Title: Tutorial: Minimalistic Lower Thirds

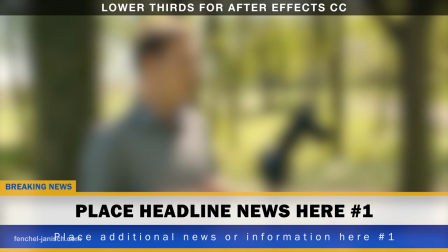Lower thirds are essential when it comes to video post-production.
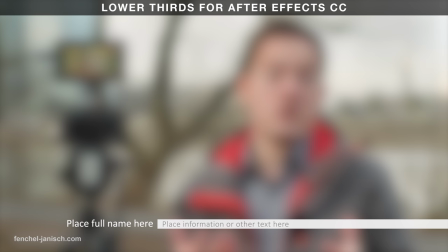In this tutorial I'm going to show you how to easily create three minimalistic looking presets in After Effects CC.
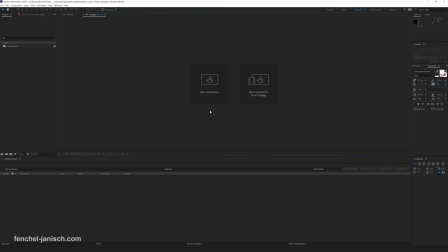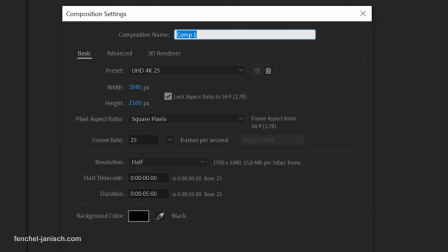Press ctrl n to create a new composition. Depending on how long the lower third should be visible change the length accordingly.
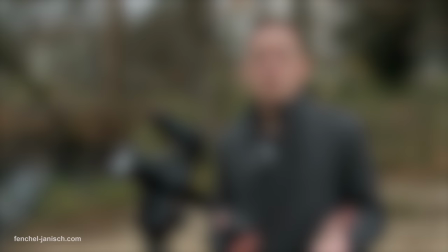I that I am editing.
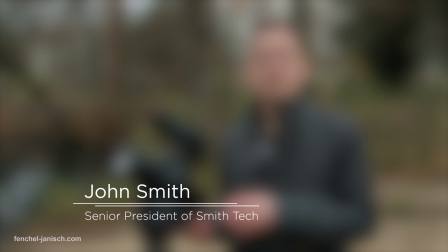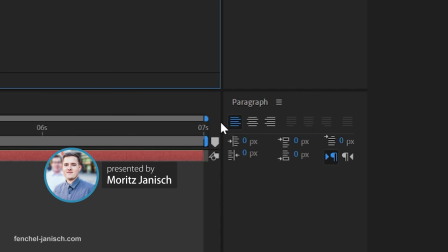First type a name and make sure the text is aligned to the left. You can change that by going to the Paragraph tab.
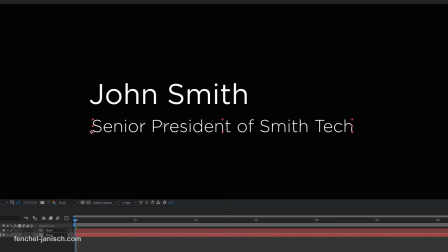Create a second text layer and choose a smaller font size since the job title is often longer than the name of the person. Align both text layers to the same position on the left and leave some space between the two lines.
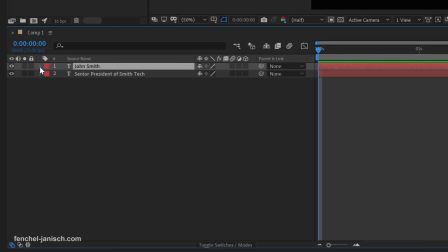Select the first text, open the layer settings by clicking on the arrow icon.
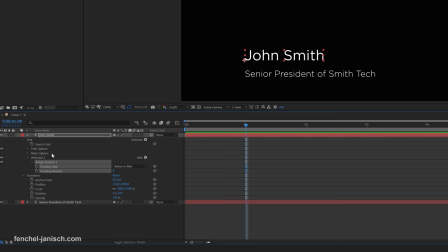Then click on animate and choose tracking. Go to one second and hit the stopwatch icon of tracking amount.
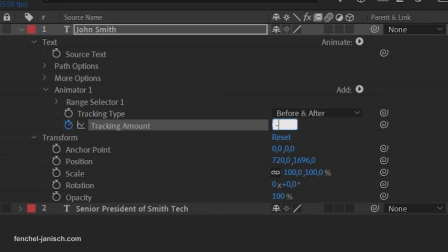Make sure it's set to zero. Then go to the beginning of the timeline and change that value to a lower number like minus 60.
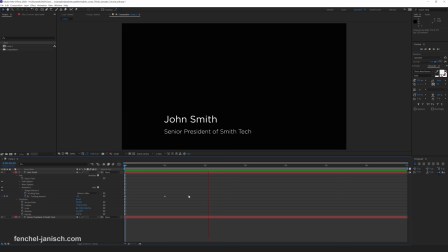If you hit playback now you should be able to see the text overlapping at the beginning and unfolding to the right side.
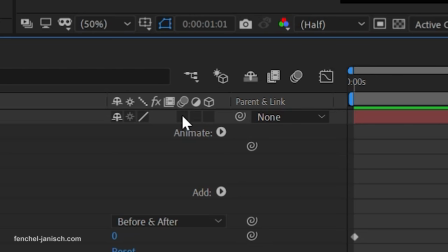To make the text motion look less choppy make sure to activate motion blur by clicking on this circles icon.
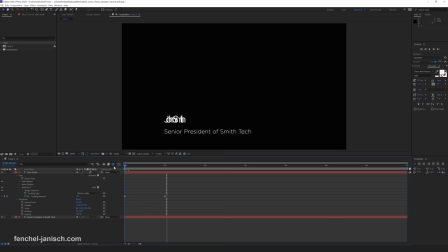Next open the transform settings of the first text layer and click on the stopwatch icon of opacity to activate keyframing. Type in 0 at the beginning and 100 at 1 second to make the text fade in.
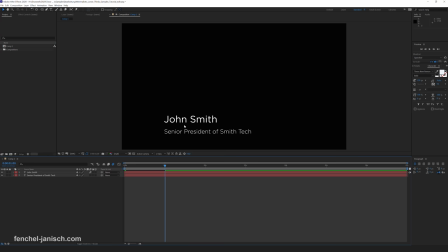Now it's time to add some elements between the first and second text layer. Press Q on your keyboard or go to the top and select the rectangle tool.
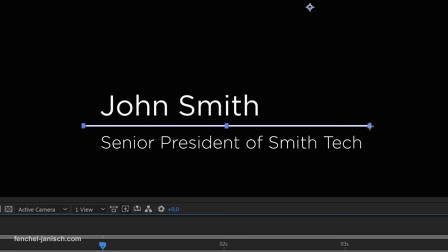Now simply drag a fine line between the text layers. Make sure it's not too thick to keep a slim and minimalistic look.
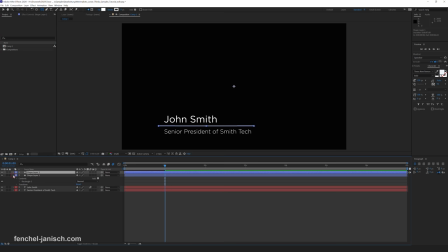You can duplicate this line by pressing Ctrl D. arrange the two lines so they are centered between the two text layers next it's time to animate the motion of these lines to make the lines move from left to
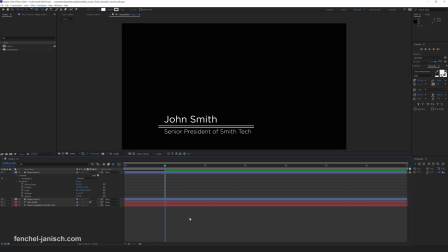right or from right to left open the transform settings and change the position value in this case only change the first number otherwise the
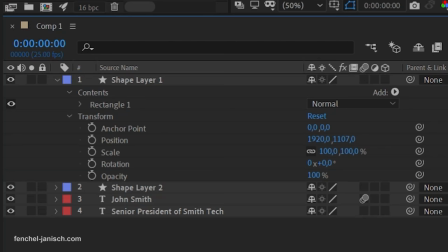layer will move vertically instead of horizontally in the beginning of the timeline,
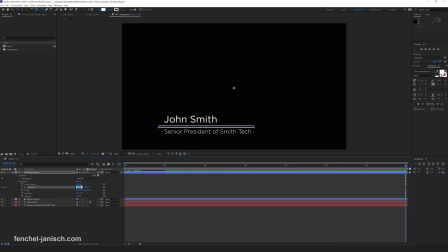activate keyframing of position. Then go to the end of the timeline and change the value.
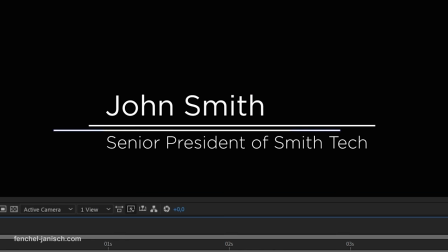I simply subtracted a value of 200.
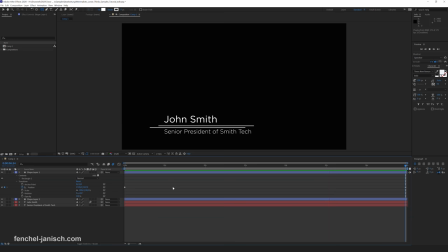When playing back the composition now the layer should move slowly from right to left. You can do the same with the second line. Instead of subtracting it, make sure to add a value of 200 in the position settings.
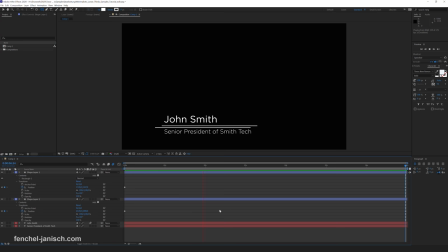Now the lines are moving in opposite directions. To make the lines appear suddenly, you can animate the scale.
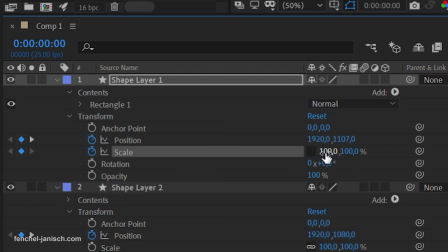Activate keyframing of scale and change the first value to 0 instead of 100.
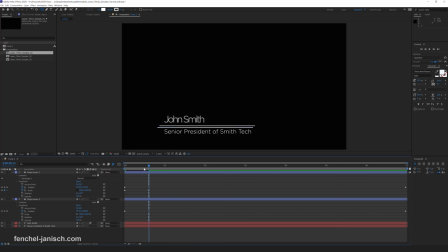After 15 frames, change the value back to 100. Now the line should quickly appear.
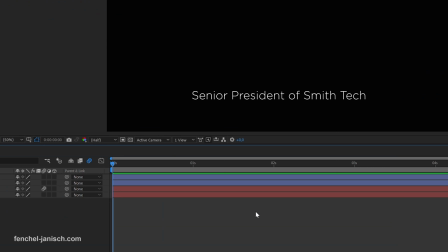You can do the same for the second line. Now it's time to adjust the timing of the different layers, because it would look a bit boring if they would all appear exactly at the same time.
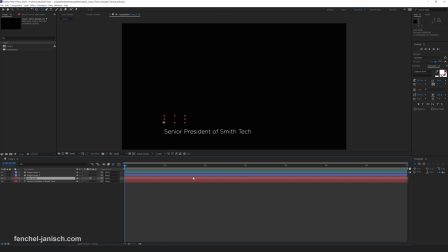First, the upper text layer should appear. Nothing needs to be changed here. Then the two lines should come in. You can move one line forwards to 20 frames and the second one to 1 second and 5 frames.
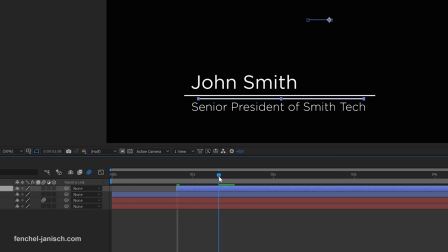This way they will appear one after another.